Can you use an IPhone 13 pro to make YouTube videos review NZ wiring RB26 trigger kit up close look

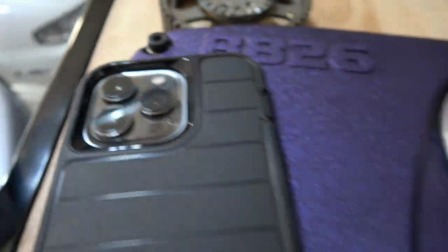4:06 got dinky that little thing is compared to these guys there's just no comparison and the quality as far as what they
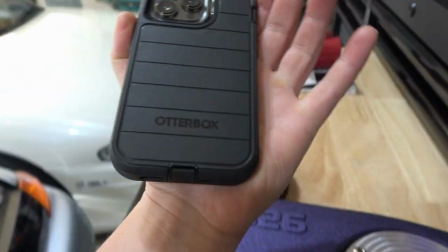4:13 can do and the only thing I really did for my cell phone is just buy myself an otterbox like I always have.
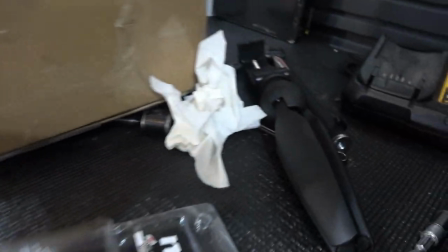4:20 This is the Defender. Definitely recommend that as well as the camera grip. I'll have a link in the description down below for both.
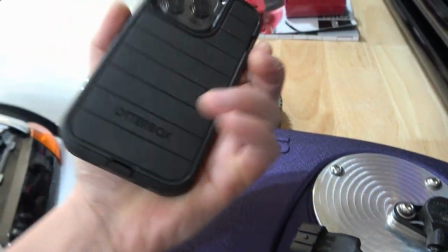4:28 But that's definitely going to help protect your investment because as you guys know, these phones are like a thousand bucks.
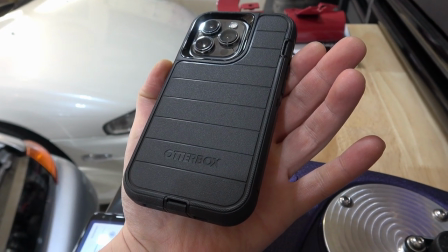4:34 So I did the iPhone 13 Pro
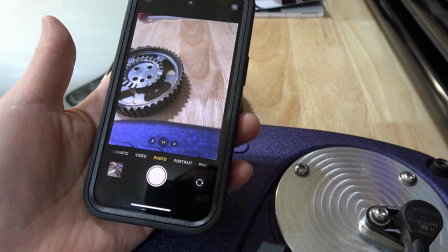4:38 with 256 gigs of memory and it was 1099 plus tax yeah
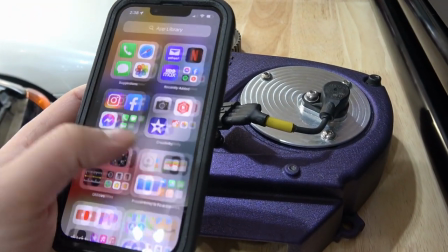4:45 this thing is pretty awesome so far if you guys enjoy this type of content consider subscribing to my channel down below and smash the thumbs up button it definitely helps out i don't have friends
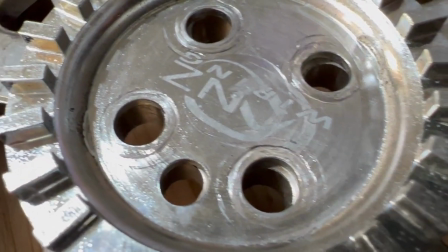4:56 i got family i think it has a really good macro lens so you can get in super close and it stays focused
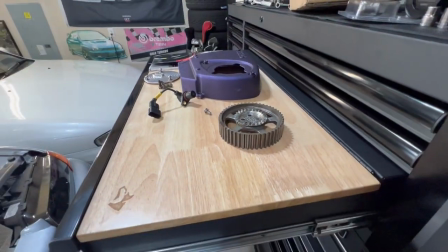5:07 so i'm pretty impressed with this but i love that wide angle for vlogging i just think it's really cool to have that you know extra perspective for when you're vlogging out wherever you're at to
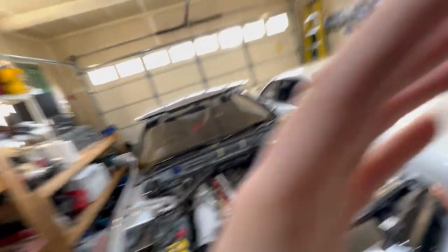5:18 kind of get everything more in the frame behind you to have that capability you can just do like
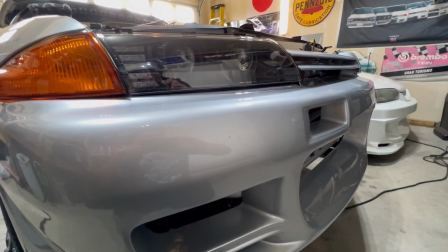5:24 cool shots for like panning left to right and like showing people you can just show a lot more stuff and i
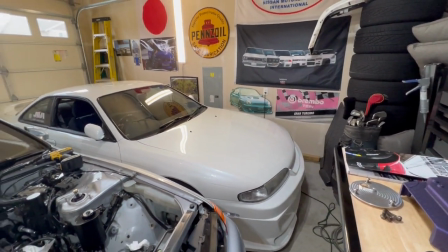5:29 like the um stabilization is really good i'll throw some other stuff up on the screen.
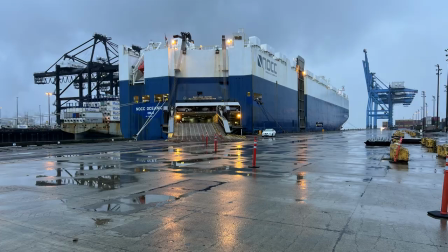5:36 I did some in-car footage when I was driving at the Port of Tacoma as well as working like on the ship. So this is me walking holding the camera by hand.
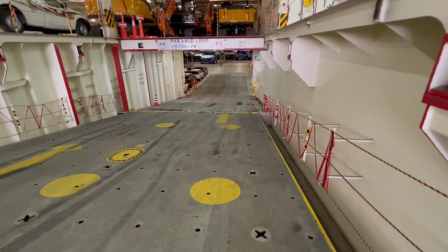5:43 I wanted to check its stabilization ability in the ship here. That's a wide-angle lens.
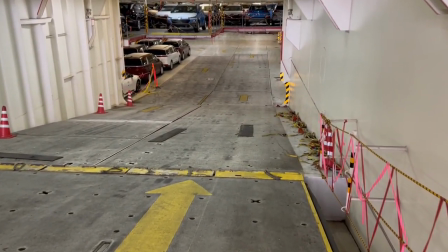5:50 This is the 1x lens and the 3x lens.
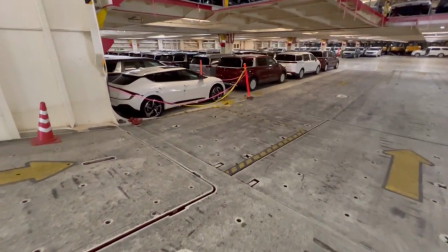5:58 There's the concept vehicle I put up on Instagram if you guys want check that out.
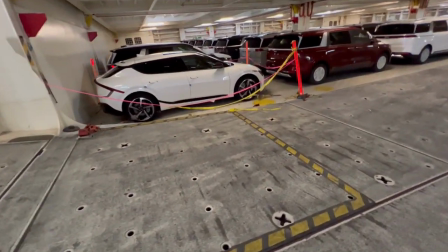6:03 Instagram link in the description below.
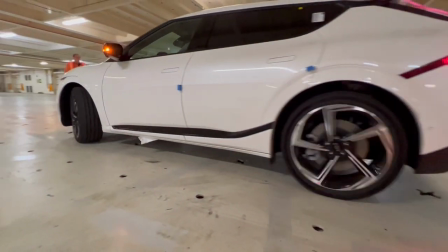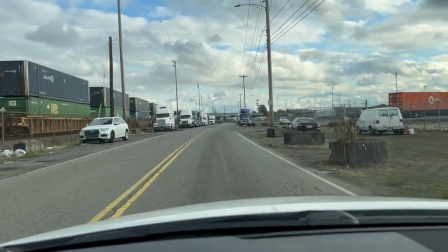6:10 Wanted to test the in-car footage of the iPhone 13. This is just handheld not being mounted.
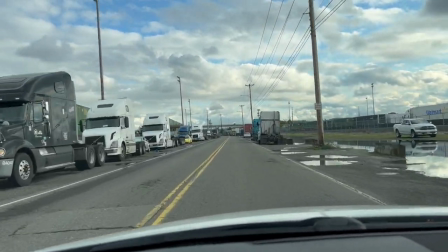6:17 This is 1x 1080p 60.
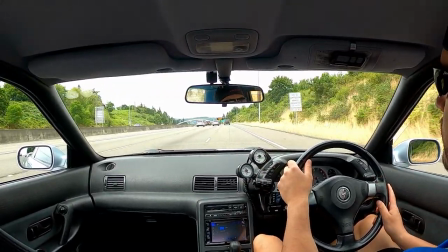6:20 This is some GoPro footage and you guys can see the overexposure and kind of the blowout of the light past the windshield there.
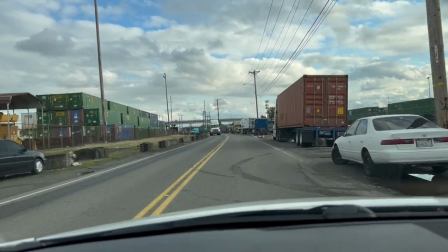6:28 And back to the iPhone, I think the iPhone does a much better job out of the box automatically with not adjusting any settings at all. And walking around i think that this stabilization doesn't match gopro but it's close but the video quality is definitely better but let me know
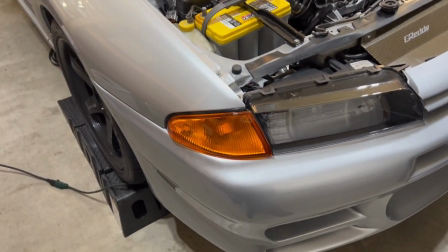6:41 what you guys think for me like when i'm vlogging in my car and in a tight space like my old cell phone pretty much filmed like this that's how
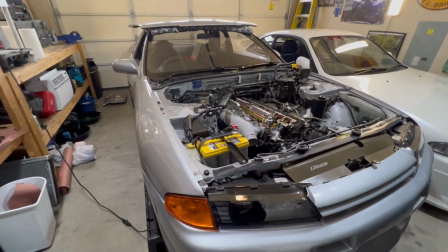6:47 my sony cam camera shoots i just like with this wide angle lens on this new iphone
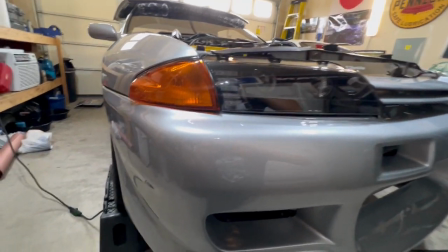6:54 you can give the people so much more of a perspective and i think it's really cool too when you try to make
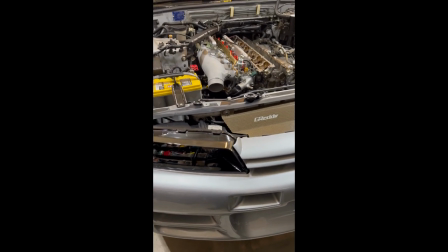7:01 reels. I did an Instagram reel. You're shooting a reel like this. You can't really see very much because the screen is so narrow from left to right, but when you put that wide angle,
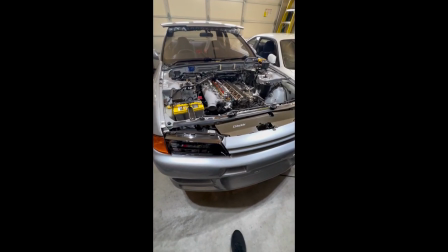7:10 it gives the viewer on the other end so much more of a perspective that they can see on their phone.
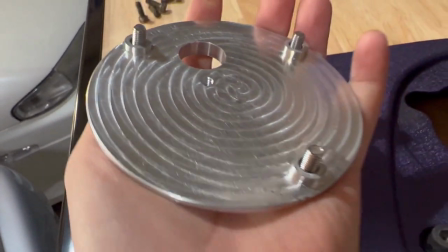7:15 So I wanted to get a good look at the cover, and this is just CNC aluminum, or it's probably billet, I think, is what I read on the website.
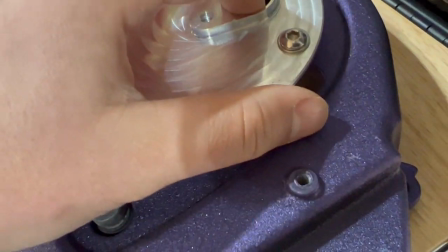7:25 But this is going to fit over your cover like so.
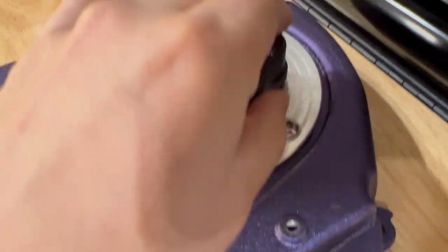7:30 And then your sensor sits in here, and it comes with all the mounting hardware to put it all together.
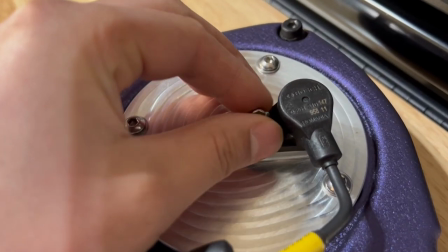7:39 And this just gives you more stability, so as you start to tune your engine,
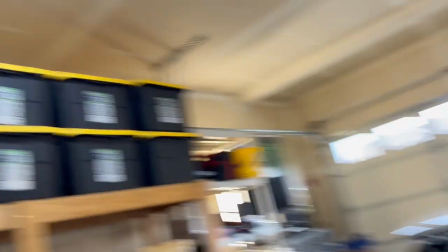7:43 where the stock crank angle sensor has limitations for really fine-tuning your map and stuff when you start pushing more power.
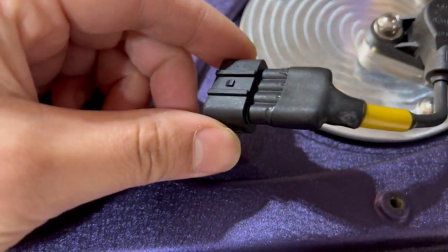7:52 This plugs in all just like stock. It plugs right into the stock wiring harness.